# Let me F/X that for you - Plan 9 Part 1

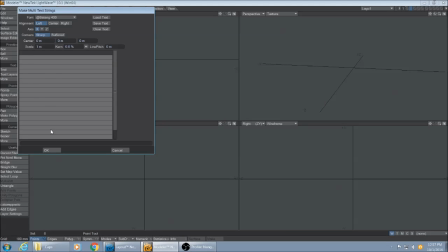(0:00)
Hi, this is David. It's been a long time since I've worked in 3D, but I'd like to get back to it. And what I've got here is I'm starting up a simple logo in the background here that you can watch.
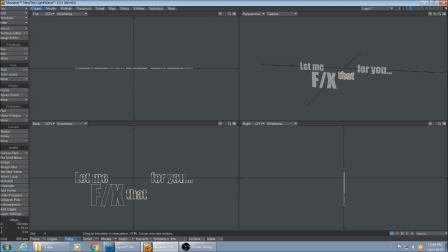(0:14)
And the idea is I love old science fiction movies, old and usually bad movies from the 50s and 60s. Um, and I love to see the crappy special effects and the cheesy acting and the stupid science.
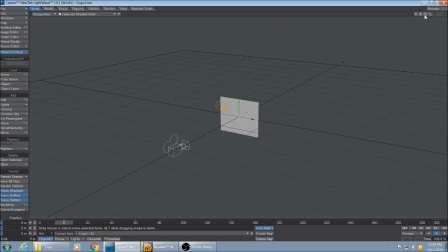(0:30)
Um, but it occurred to me, I've got the software at home to improve these things quite a bit. Um, so what I decided to do is take a look at some of the worst movies and some of the worst scenes in them,
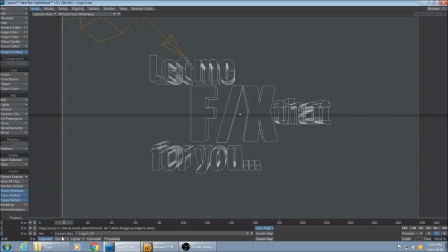(0:43)
and just kind of replace them in as seamless a fashion as I can do at home.
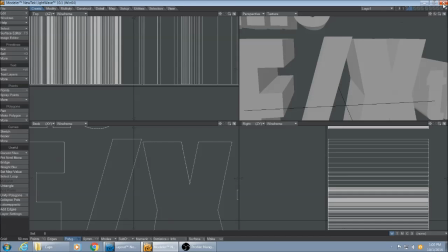(0:48)
And that's something I can share with you. I can show you how to do it.
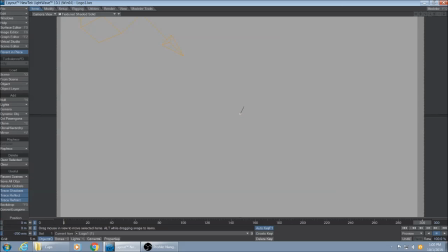(0:53)
It's not really tutorial work here, just kind of watching somebody work at their craft.
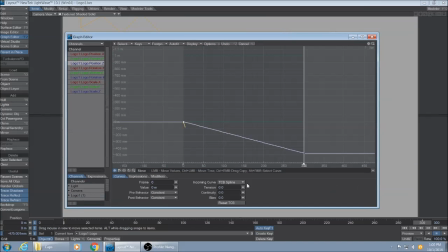(0:58)
It might be enjoyable. Um, right here you see some of my work right in Lightwave Layout, setting up a very simple logo,
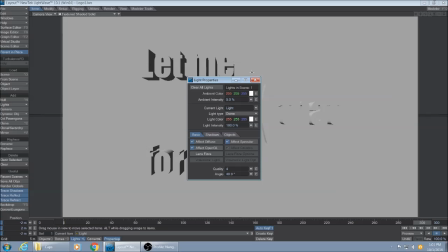(1:07)
kind of like the sci-fi logo when it first came out.
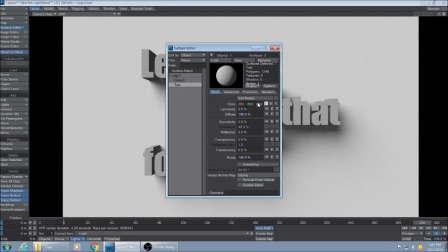(1:12)
Right now I've got a cat on my lap interfering with me, but I've got a single soft light,
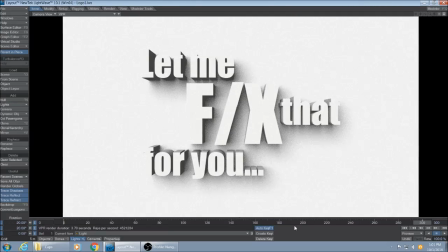(1:21)
uh, and I'm angling it so it will be nice and bright. And I need a nice soft shadow to reveal the contours of the text, which is white, same as the background.
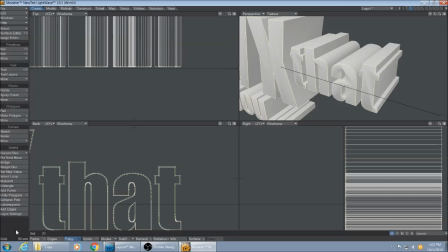(1:34)
Here I am adding in a bevel to the text so that you get maybe a little softened edge here and there. It just makes things look more realistic than the super hard 3D edge.
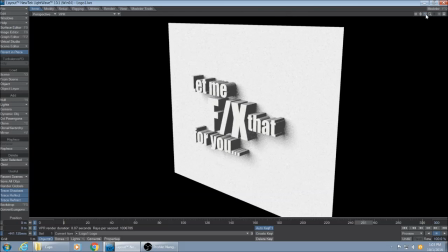(1:47)
Okay, I'm taking a look at it in my scene and thinking what else I might be able to do here.
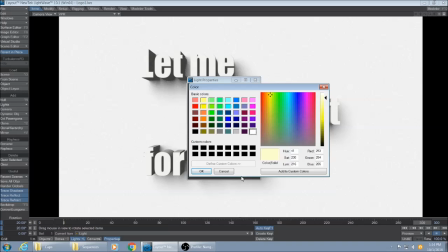(1:54)
And something occurs to me: if I improve the lighting a little bit,
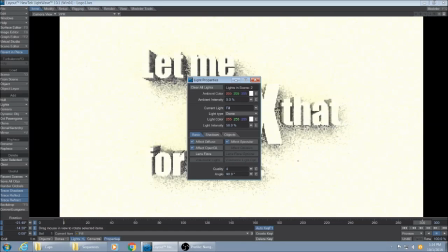(2:00)
if I add warm light from one side and cool light from the opposite side, uh, it kind of will only really color the shadows essentially,
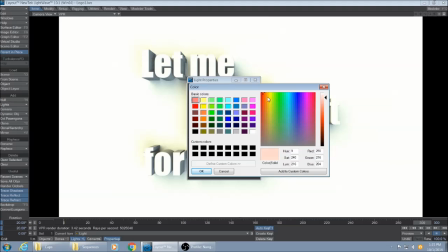(2:10)
but it might improve the look a little bit. I'm not entirely happy with how it turned out, but let's see how it goes.
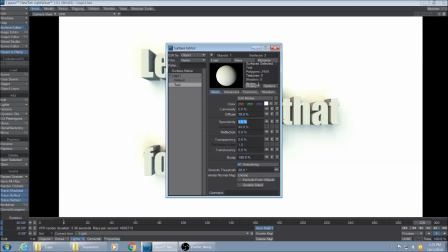(2:19)
Let's see. Working on the materials a little bit.
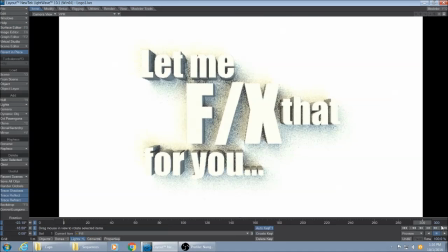(2:26)
A lot of tweaking and trying over and over again in layout when you're animating and surfacing and lighting and so on. And it's a lot of fun. Well, here's the final rendered logo.
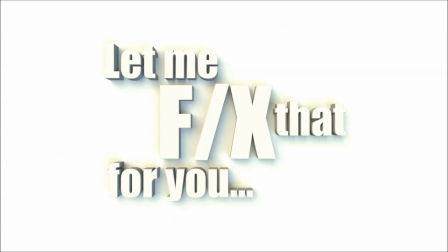(2:38)
I'll improve this in the future, but it was a good first start. And on to our movie.
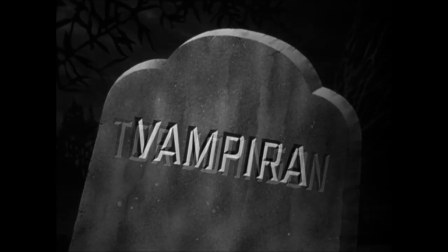(2:47)
Tor Johnson and Vampira. Well, those are two big problems already. This is a famous movie, famous for being one of the worst movies ever made.
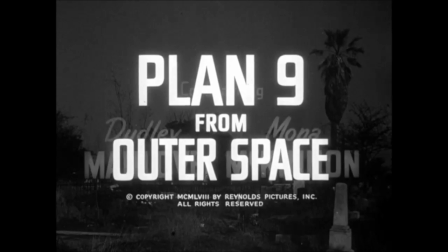(3:02)
Plan 9 from Outer Space. Uh, I'll take this a scene at a time, not necessarily from the very beginning.
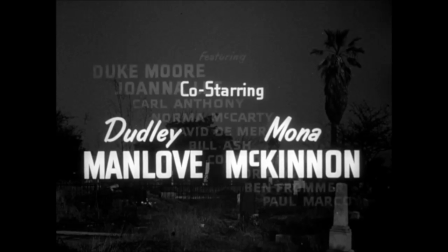(3:10)
Dudley Manlove.
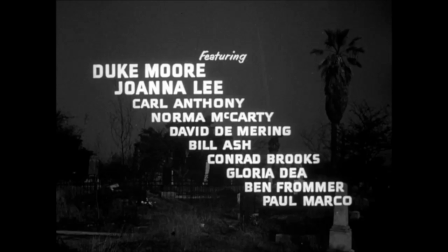(3:13)
And I'll start with a particularly terrible scene, and please enjoy watching this, and let's get started.
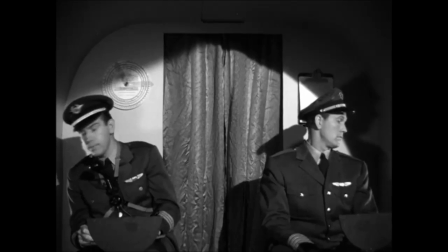(3:24) 15 to 4. Yep, right on schedule. There's the old San Fernando Valley out there now.
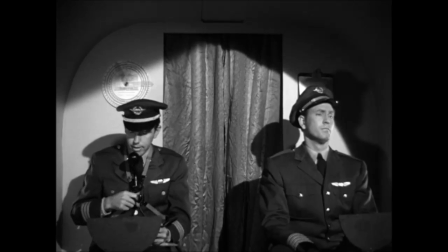(3:31) You better radio in for landing instructions, Danny. Right, Jeff. Burbank Tower, this is American Flight 812.
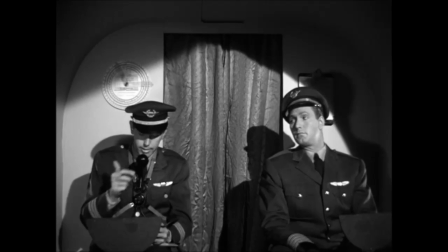(3:38) Over. Wouldn't surprise me any if he's asleep this time of the morning. American Flight 812, this is Burbank Tower.
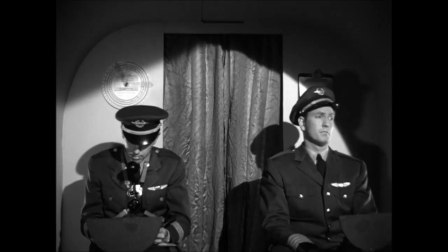(3:47) If I were asleep, you'd never get on the ground. In your case, maybe I ought to leave you up there for good.
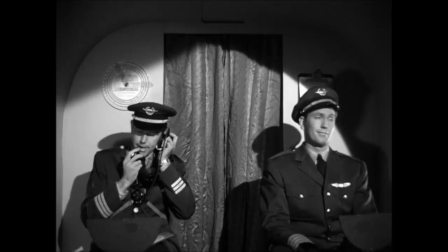(3:52) Over. You got me that time, Mac. This is American Flight 812 requesting...
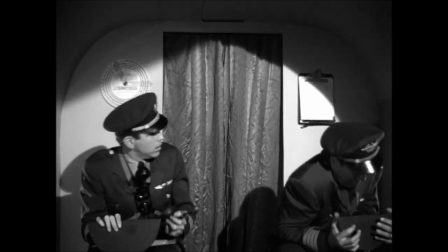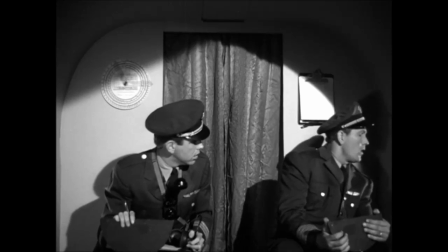(4:04) Burbank Tower to American Flight 812. Over.